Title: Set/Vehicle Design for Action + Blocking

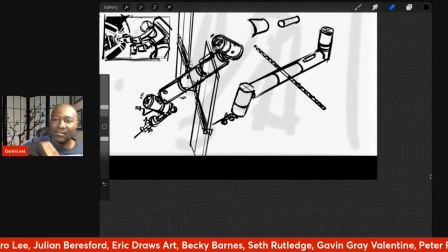[37:01]
Let's see here.
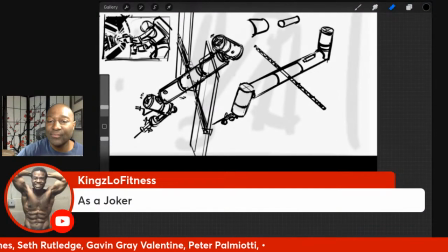[37:05]
King's Little Fitness says, as a joker, he says, I'm thinking in a funny via the dialogue.
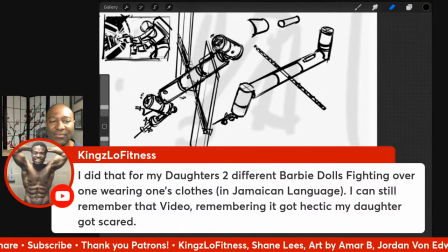[37:20]
I did that for my daughter, 2 different Barbie dolls fighting over wearing one's clothes in Jamaican language. I still remember that video. It got hectic. My daughter got scared.
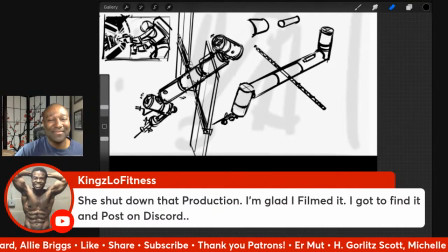[37:34]
She shut down that production. I'm glad I filmed it. Got to find that and post on Discord.
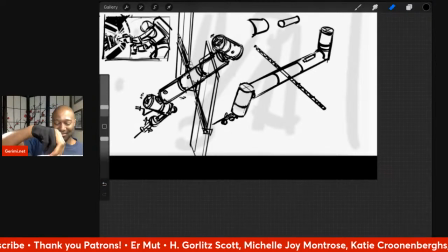[37:39]
That's cool. A little comedy film out there.
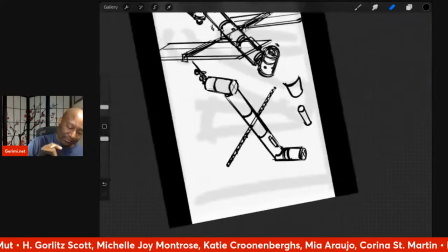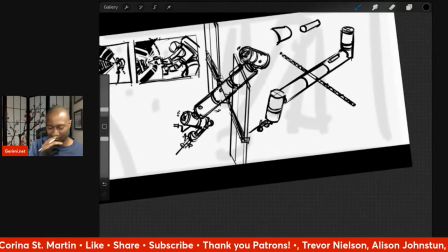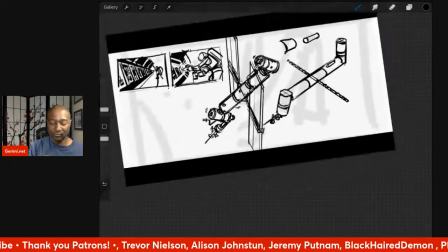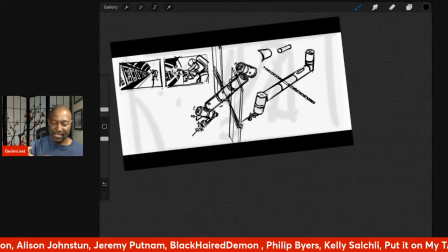[38:03]
All right, so I guess what I am trying to do now is position the solar panels so they don't block any of the features that I want to see.
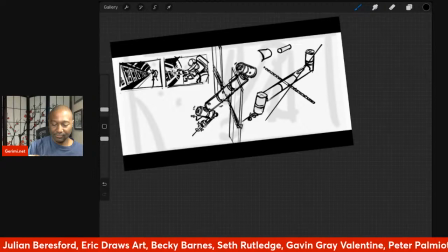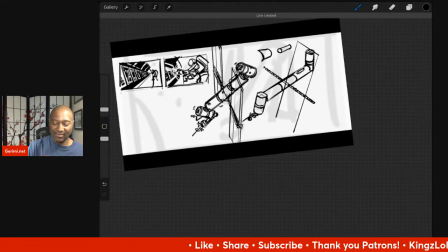[38:36]
Which is a shame because to make a cool silhouette for the space station, it goes right over elements that I want to see.
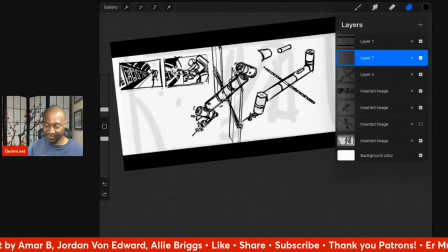[38:54]
I'm going to turn off that other shot.
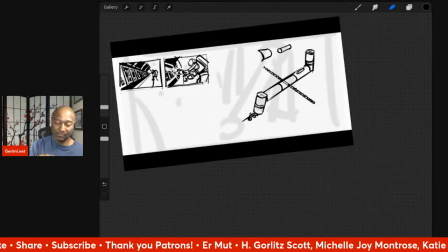Let's see here.
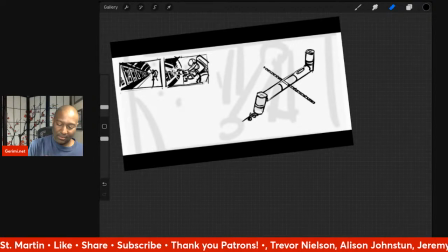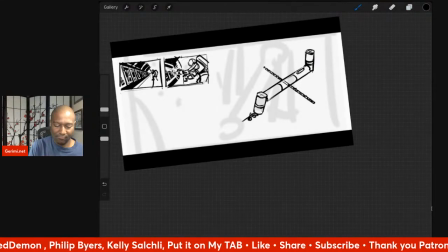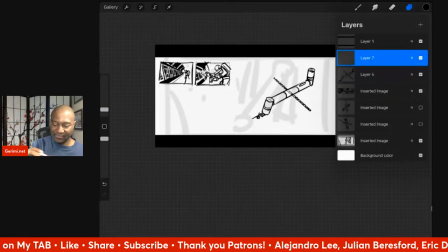[39:38]
Let's see what happens if I change the direction.
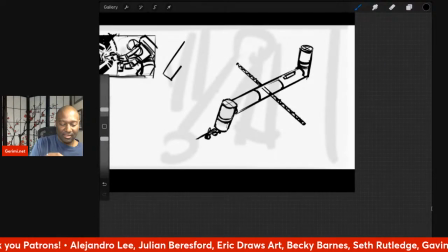[39:41]
Instead of having the panels leaning away from us, what happens if we have them leaning towards us? Let's try that.